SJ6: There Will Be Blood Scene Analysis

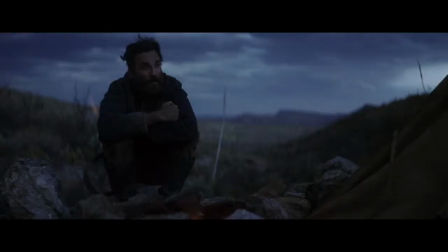0s
There Will Be Blood, Paul Thomas Anderson's 2007 film, focuses on the life of Daniel Plainview, a ruthless silver miner turned family man oil tycoon.
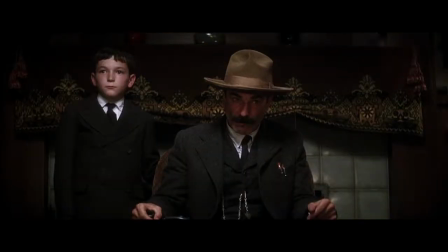8s I'm a family man. I run a family business. This is my son and my partner, H.W.
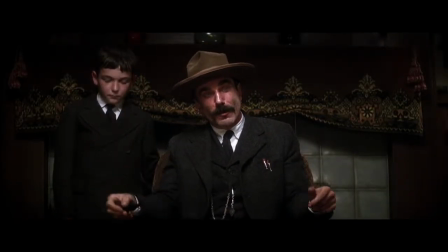14s Plainview.
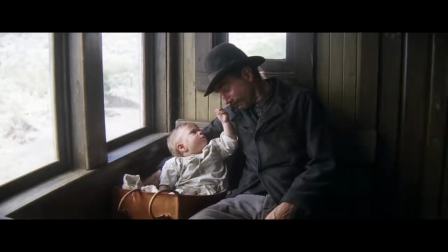15s
The sequence of scenes beginning at time code 1 hour and 2 minutes and 58 seconds paints an alternative perception on the pursuit of the American dream.
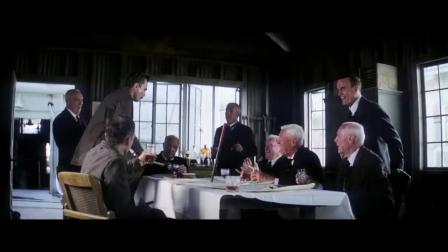24s
It depicts Daniel's journey to achieving his goals of building the pipeline to Union Oil and how he will stop at nothing to achieve them,
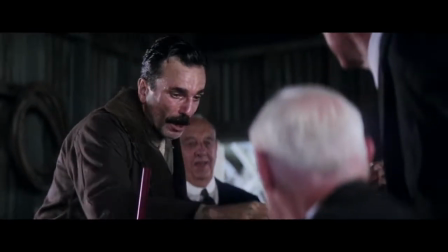31s
even if that means abandoning his boy and becoming a bitter, isolated man along the way.
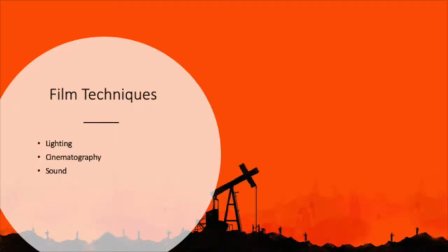37s
Throughout this sequence, Anderson uses a variety of lighting, cinegraphic techniques, and sound to illustrate the overarching theme of the American dream, all while being faithful to his filming styles of using long tracking shots, light and color to create complex characters that the audience want to sink their teeth into, and a soundtrack to perfectly capture a scene.
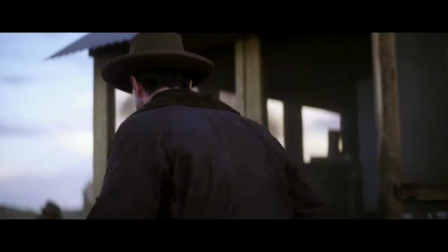57s
The opening scene begins with a medium shot of Daniel and Fletcher as the camera slowly tracks in towards Daniel.
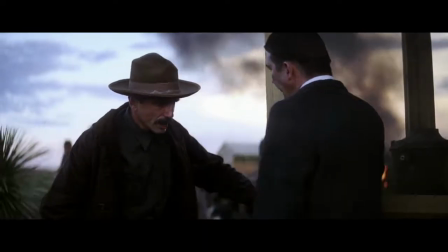65s How big is his room?
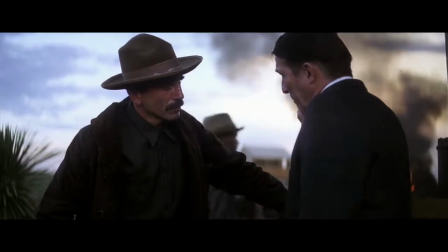67s
By doing this, Anderson allows us to essentially zero in on and resonate with Daniel's emotions of guilt as he learns about his son's new living circumstances.
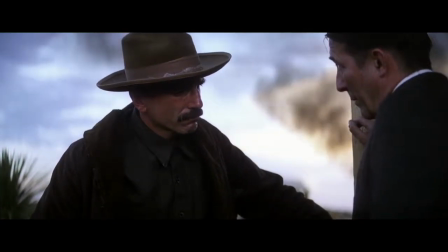76s
This is further established by the dialogue as he fails to comprehend the conversation and repeats the question.
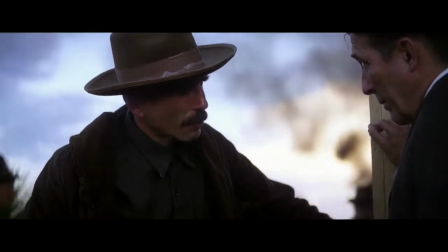82s How big is the room?
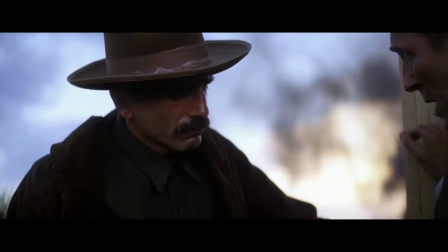83s
The use of an anamorphic wide-angle lens brings context to the scene and allows the audience to understand what is happening around the characters.
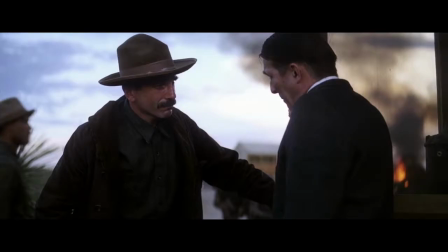91s
For example, as Daniel and Fletcher are talking, the wide-angle lens allows the fire and the working men in the background to be captured within the frame. The fire contributes to the motif found throughout the film, which depicts Daniel's tumbling American dream.
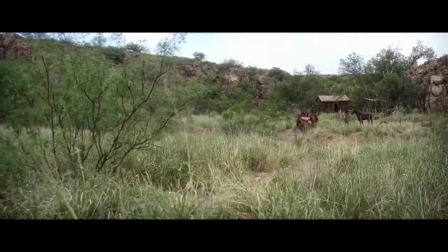107s
As Daniel approaches the grandson of William Bandy, Anderson allows the camera to freely track in behind him to create an authentic feel.
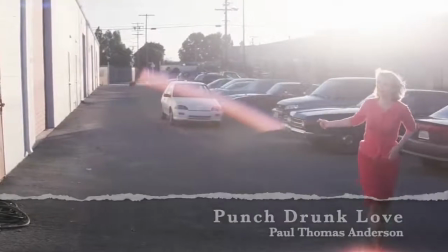115s
Immediately, the heavy contrast of lighting in the scene is established. This is a common occurrence in Paul Thomas Anderson films such as Punch Drunk Love and The Master.
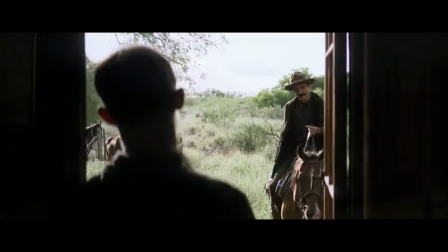125s
The light outside the window could be interpreted to represent the American dream, whilst the darkness represents how Bandy is stuck in poverty on the ranch.
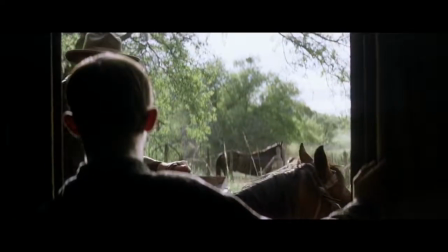134s
Bandy's grandson sees Plainview as someone who has achieved the American dream, whereas Plainview sees Bandy's son as someone who is unable to reach the American dream.
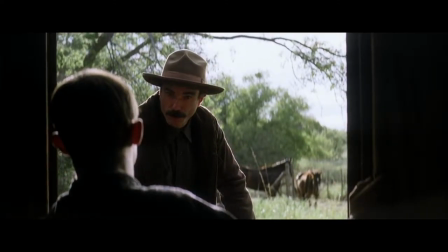142s
The walls represent how the two characters are at the same place, but are separated by the American dream.
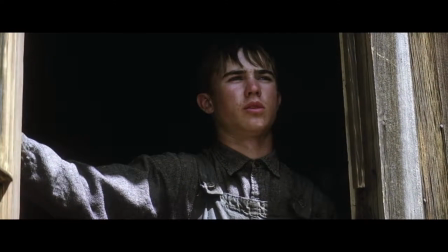147s You're that old man, aren't you? That's right. I don't want you drilling out here. Well, I don't want it either.
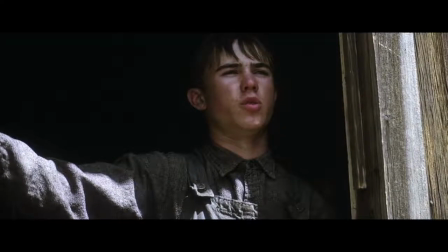153s Now, when will he be back? A few days. Tell him I'd like to speak with him, not about drilling.
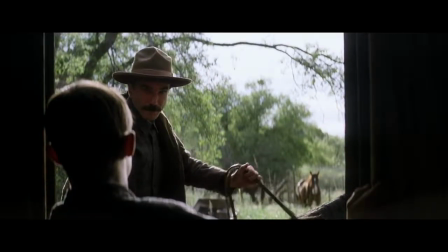159s And I'll be back in a week.
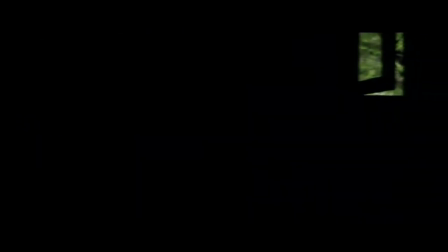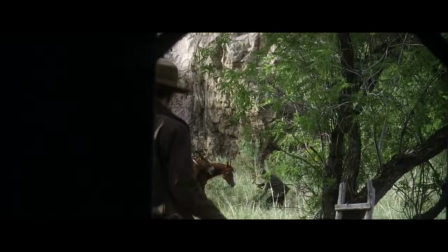168s
Daniel's ruthless attitude towards achieving his goals and living the American dream is shown in the next shot as the stake is hammered into the ground.
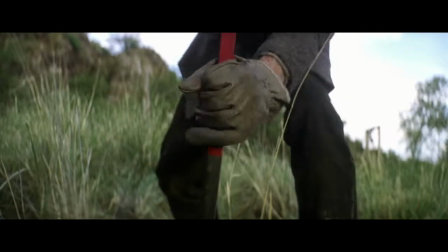176s
Daniel hasn't spoken to William Bandy about the prospect of the pipeline going through his land, and yet he has begun to map it out.
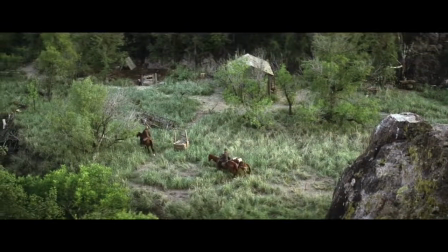183s
The intensity and determination of this moment is personified through the introduction of the soundtrack,
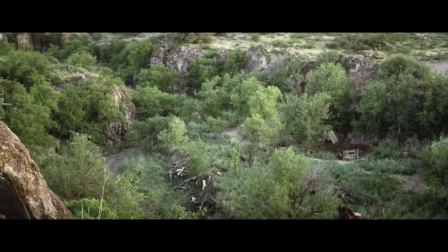188s
which increases with intensity as Anderson introduces a montage-like effect as Daniel and Henry set their plans into motion.
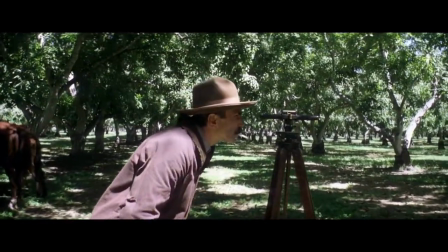196s
The shots within the montage, however, are not quick, as is typical for the editing technique.
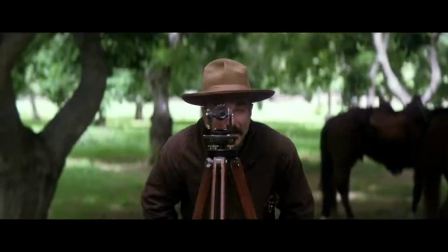202s
Instead, Anderson uses a long shot and plays into his love for tracking shots.
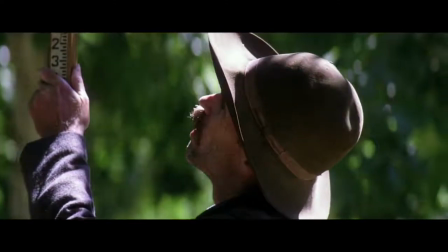207s
As the scene progresses, Anderson utilizes an abundance of zoom shots to go from long shots to medium shots of plain view.
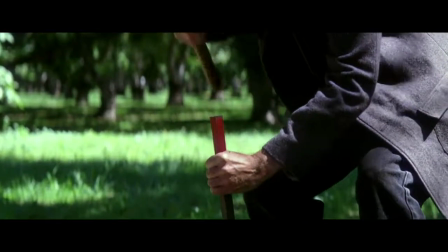214s
By using this technique, Anderson is able to further emphasize Plainview's complex character,
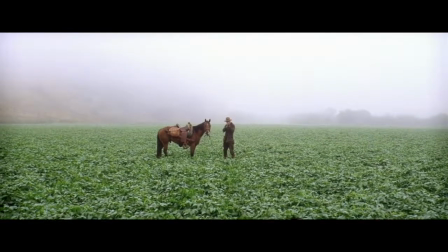219s
all while creating point-of-view shots which engage the audience to make them feel as if they were in the character's shoes.
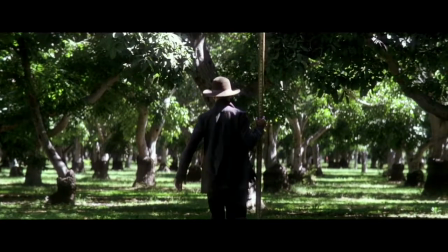227s
This is found when Henry is seen walking away from the camera, creating the feel we are seeing the world through Daniel's eyes.
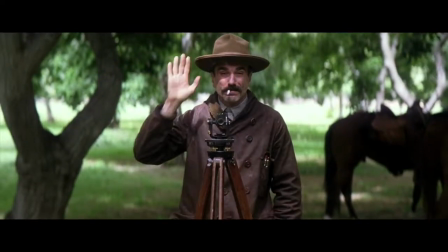233s
The point of view technique is then employed in the next shot as Daniel motions for Henry to back up.
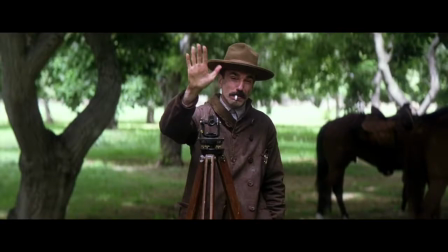239s
However, Henry is not seen within the shot and the camera has taken his place. By doing this, Anderson almost creates the illusion that the fourth wall is about to be broken.
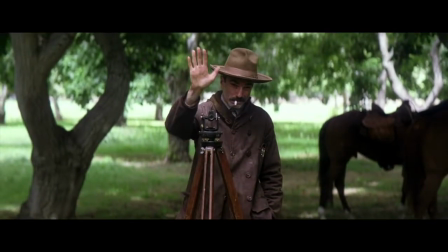248s
However, no words are ever spoken, and Plainview only gestures to tell Henry to back up.
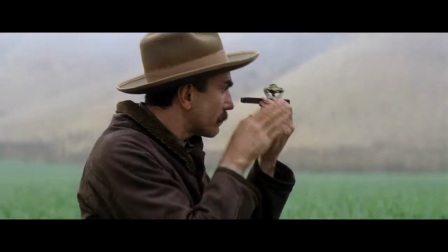253s
Anderson's choice to use this shot enables the audience to feel even more involved in the scene,
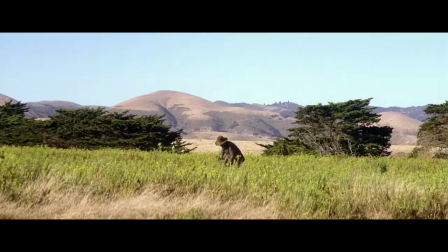258s
as no longer are Anderson's shots just point-of-view shots, but they are telling the audience to complete an action.
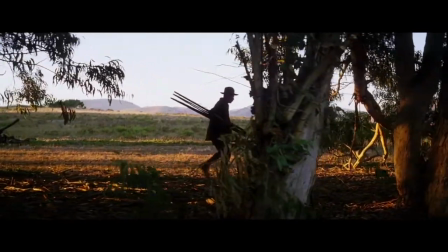265s
Anderson's choice of lighting is further emphasized when Plainview is seen walking behind a tree towards his horse.
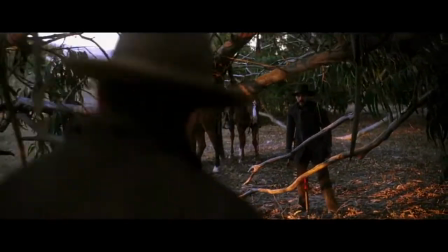270s
He is backlit and all focus is on the scenery behind and in front of him.
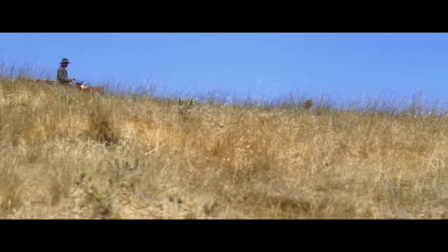274s
This symbolizes how Plainview is always focused on his American dream and never appreciative of those surrounding him.
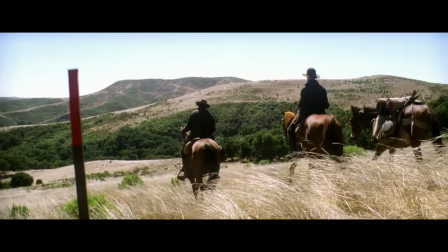282s
There is no dialogue throughout this montage, only music.
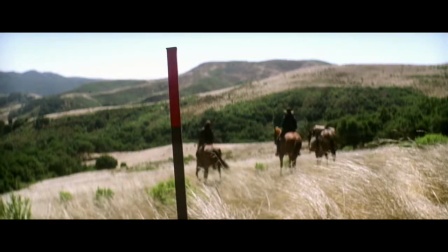285s
Johnny Greenwood's Proven Lands creates the American dream working man on a mission persona throughout the montage.
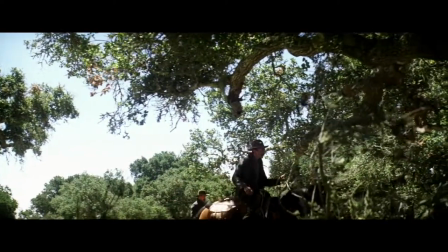292s
However, it has an eerie feel to it, creating an expectation within the audience that something wrong will occur within the future.
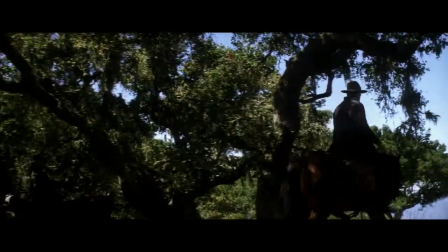300s
use of music throughout this scene is representative of Anderson's filming style of using soundtracks to help perfectly capture a scene's atmosphere.
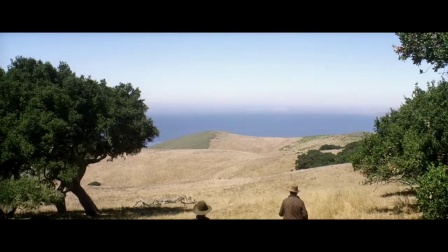310s
As the final stake is driven into the table, Daniel celebrates as he is now one step closer to his goals of achieving the American dream and becoming an oil baron.
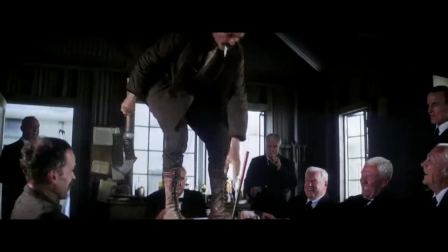322s
The use of a train sound as the shot transitions from the ocean view to the stake being driven into
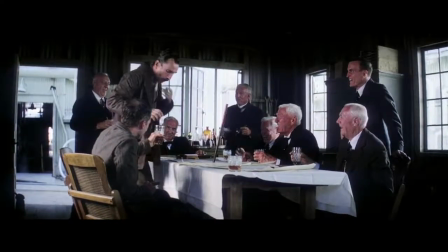327s
the table could be alluding to the premature pipeline that has just been finished being mapped out,
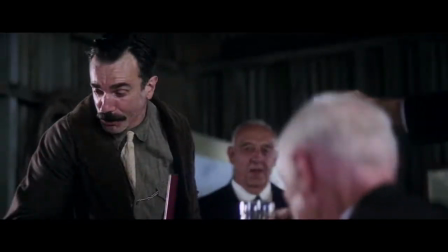333s
as it appears to be going full steam ahead, despite not yet being approved by the landowner, William Bandy.
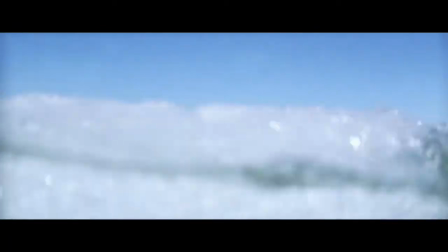340s
The next scene in the sequence begins with shots of Daniel and Henry diving into the ocean.
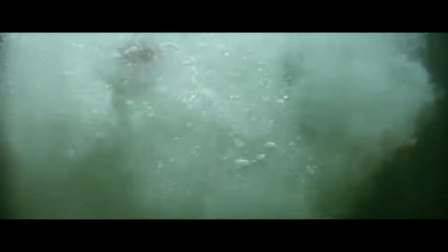344s
Having successfully laid out the plans for his pipeline, ascending him to his goals as an oil baron,
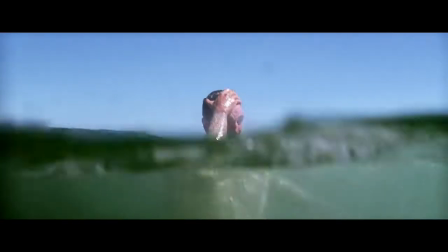349s
and having left the hole in the absence of his son HW filled by his brother Henry, Daniel resonates with the ocean and appears to be calm and at peace.
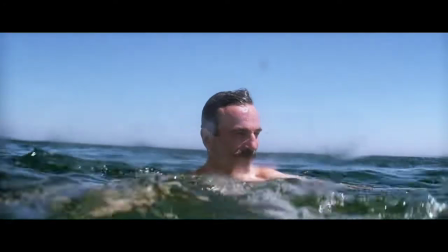358s
Anderson then uses what is known as pre-lap to allow the scene to gently transition.
There's that house in Fond du Lac that,
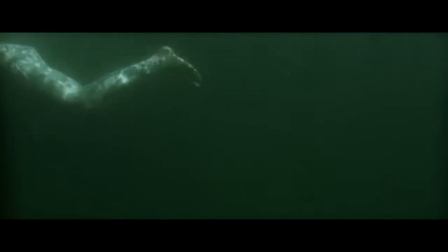367s The significance of this conversation is found in its reflection of Daniel's twisted path to the American dream.
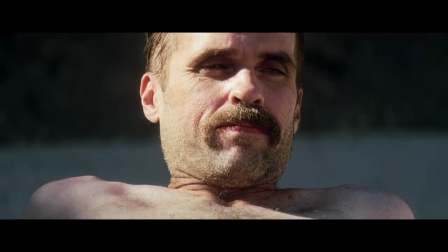373s
The American dream longs for that house, however, the thought of it makes him sick.
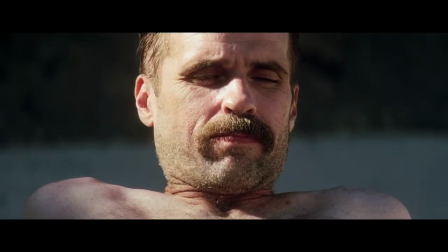378s
After Henry suggests that they could go eat and get some women, Daniel replies with an obviously fond memory of their childhood, however, receives no reaction from Henry.
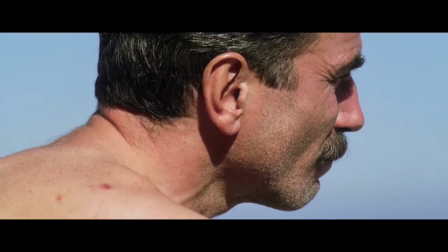389s and even as a boy, I wanted to have children to run around in it. You can have anything you like now, Daniel.
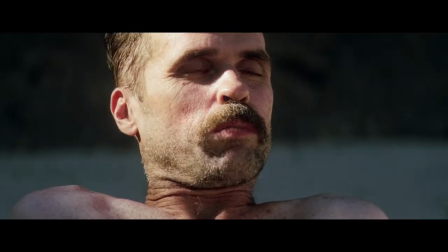398s And you should. Where are you gonna build it? Here, maybe, near the ocean.
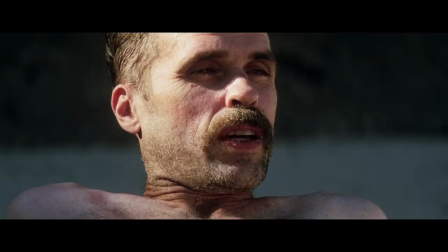408s Would you make it look like that house?
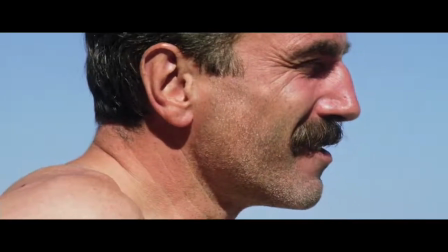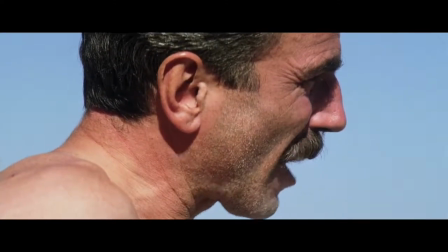416s I think if I saw that house now, it'd make me sick.
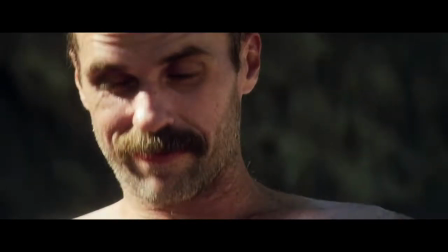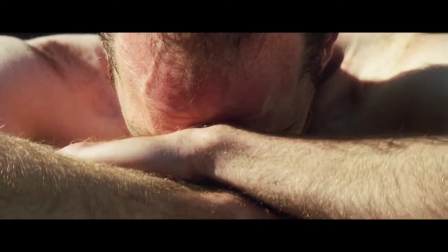426s We can eat and get some women. Take him to the Peachtree Dance.
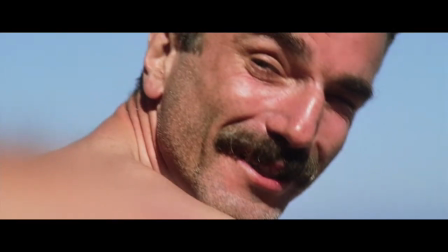437s I say get liquored up and take him to the Peachtree Dance.
For the first time since the conversation began, Anderson has included both men in the shot, with Daniel in focus in the background and Henry out of focus in the foreground. This assists in establishing the importance of the moment between the two characters.
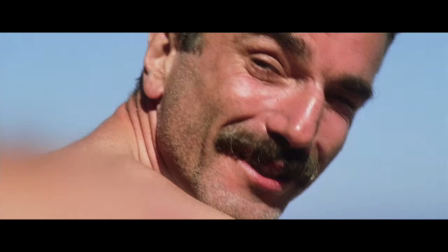454s
For example, had Anderson continued the use of shots of the two men in separation, the effect of the conversation may have felt isolated and unimportant.
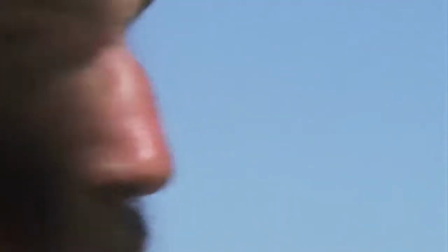464s Take him to the Peachtree Dance.
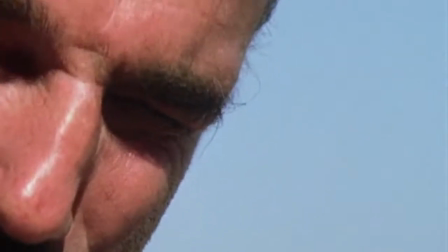470s I say get liquored up and take him to the Peachtree Dance.
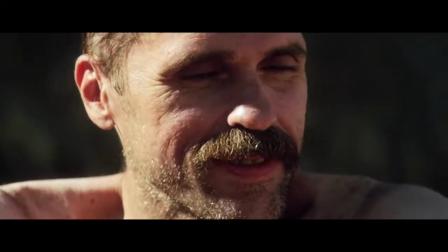476s Yeah.
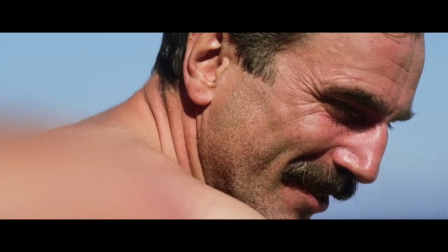481s
The camera then lingers on a medium close shot of Daniel, allowing the audience to follow his emotions as he begins to realize that Henry is not his brother.
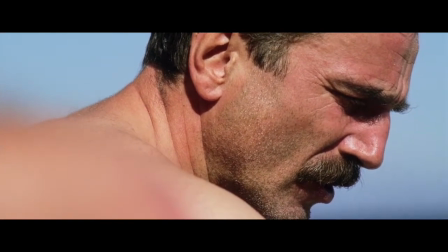488s
This is further emphasized through the introduction of Greenwood's soundtrack, which casts a dark and eerie feel over the space.